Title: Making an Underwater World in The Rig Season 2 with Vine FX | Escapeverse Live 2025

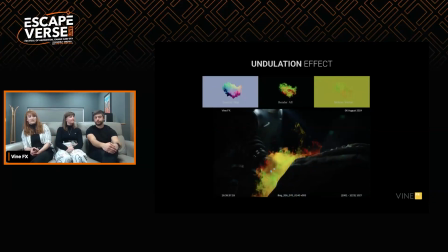And CG department provided us a lot of passes that they're keen to talk about. Yeah, yeah. So you can see here we've shown you what it looked like sort of behind the scenes almost.
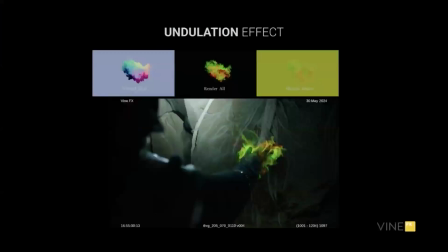When you're rendering a distortion of a plate, you can't really render that as such unless you're trying to maybe use refraction or something,
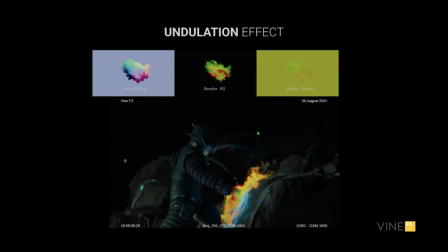and that didn't quite provide the right look. So we went into Embergen for this.
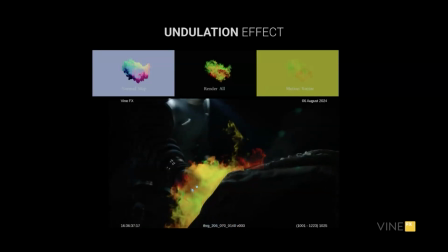I don't know if you've used Embergen in Movie, but it's a great tool for making simulations, especially quite quickly.
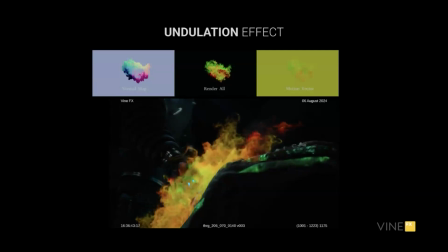I think it's targeted at the games crew more than the VFX teams, but it's you know,
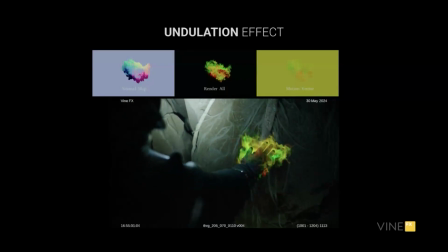it's the right tool for the job here. We got our artists to create these smoky effects to come out,
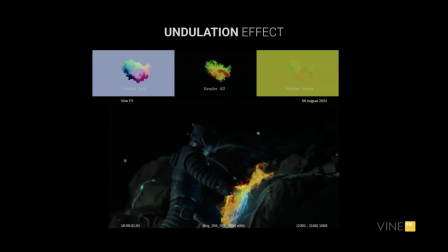and you can see they're just like RGB values. They're not actually sort of rendered and lit elements.
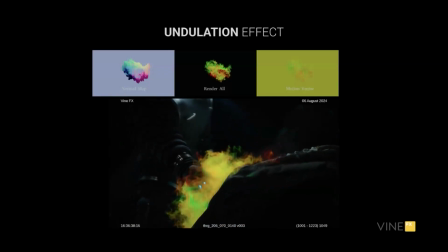And then we pass those RGB values into comp, and they can distort that in Nuke.
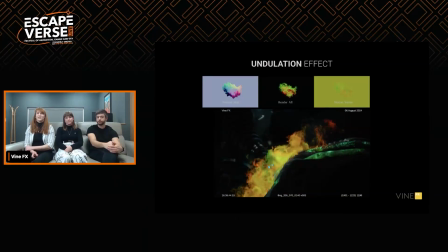Yeah, so we use different values and apply different levels of distortions depending on how effect was developing.
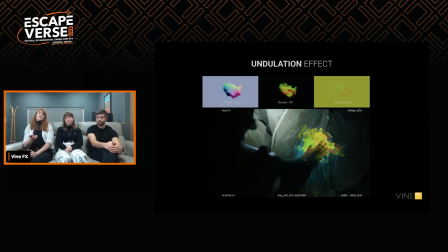Some aberrations just to make it more interesting. Then we had multiple feedbacks from client and just small fine tuning.
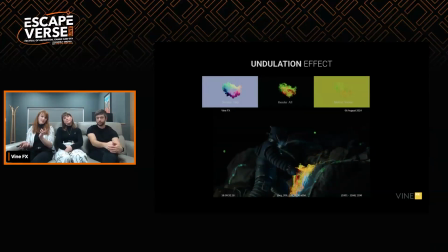But once the setup was set, it was just passed over and copied over, and it was fairly easy after that.
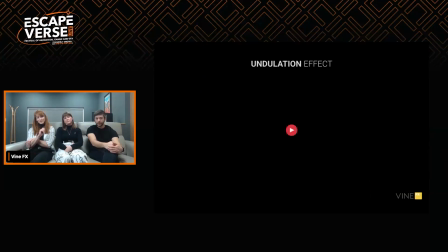I think we've got an example of a final shot after this one. Yeah, so you can see how it's quite subtle.
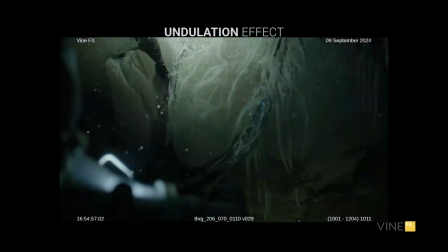There, just about maybe when you see it in 4K on TV. Also, because there are all these FMJ's particles floating around, it was meant to interact. So CG department also ensures that all the particles just bounce away and all feels and looks organic.
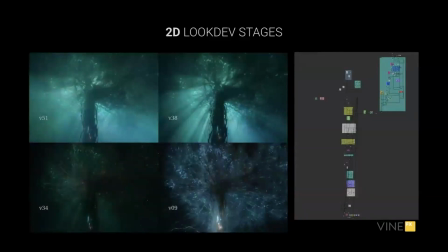So look development.
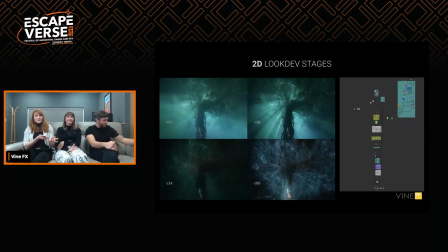There was a lot of look developments that CG has done on their end, but there was a lot that was happening on the 2D side, and some things were easier to fix in 2D than it was to fix in 3D just because of how long it took to render.
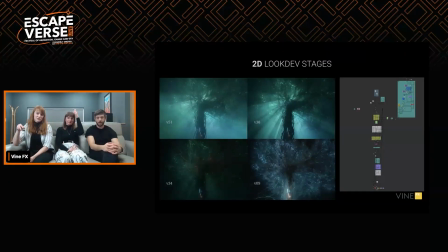And here you can see how comp progressed. So in bottom right is version 9, which is fairly close to what LightSlab was initially looking like. It has a more prominent area at the top, which is meant to be like a dead area of the tree.
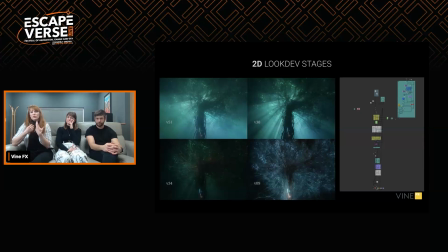But eventually client decided they wanted to look more greens, they wanted to blend more, slightly different colors, which you can see on the bottom left. Then on top right is when client decided they wanted brighter,
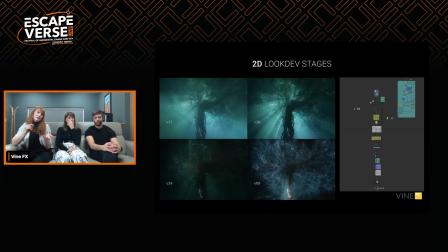because the tree is meant to be so bright, you're meant to see it from the outside in a sequence. They're meant to be like also water lighting up. So we built this. And then later the decision was, instead of having gorge rays very prominent,
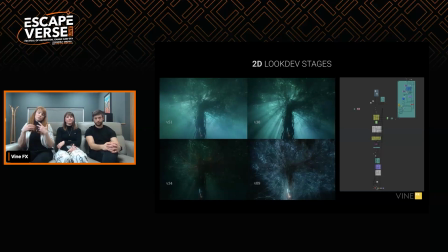they wanted to blend to make it look more like a water environment. And again, it was easier to do it in comp. So if you pay close attention to free screen grabs, it's exactly the same gorge rays that just went for a modification inside comp to try and achieve the effect line was after.
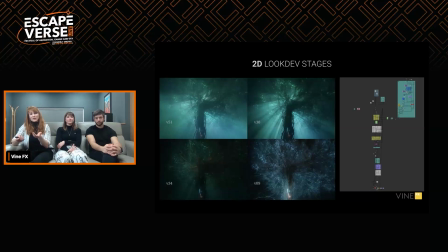And on side right, you can see the script that it took to build this whole shot together. So it was a fairly big script with a lot of things happening in it.
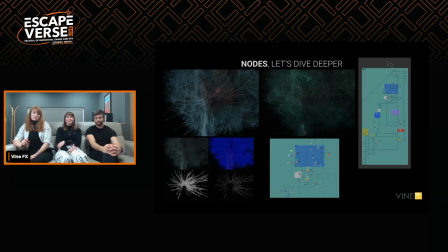So notes. So on top left is a pure slab comp, and then on top right is what the tree comp looked like. One beauty of the way we built our scripts, there were 3 sections to it.
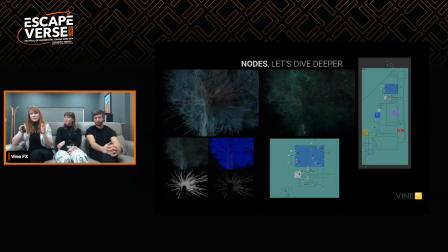One was just tree by itself. Another one was creating a gorge rays interaction, and the third section was creating FNJ. So in a way, it was easy to split one shot between multiple artists if it was required, and we could just focus on their part.
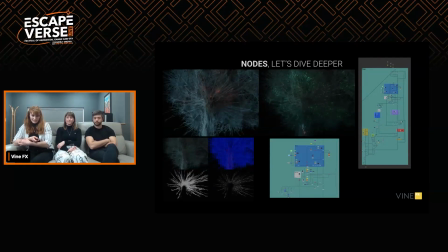One thing client wanted is more detail in the trees, and that's when CG artists provided us with a nodule pass, which is a blue tree you can see in a smaller section. However, while we were going for it, client decided he wanted even more detail.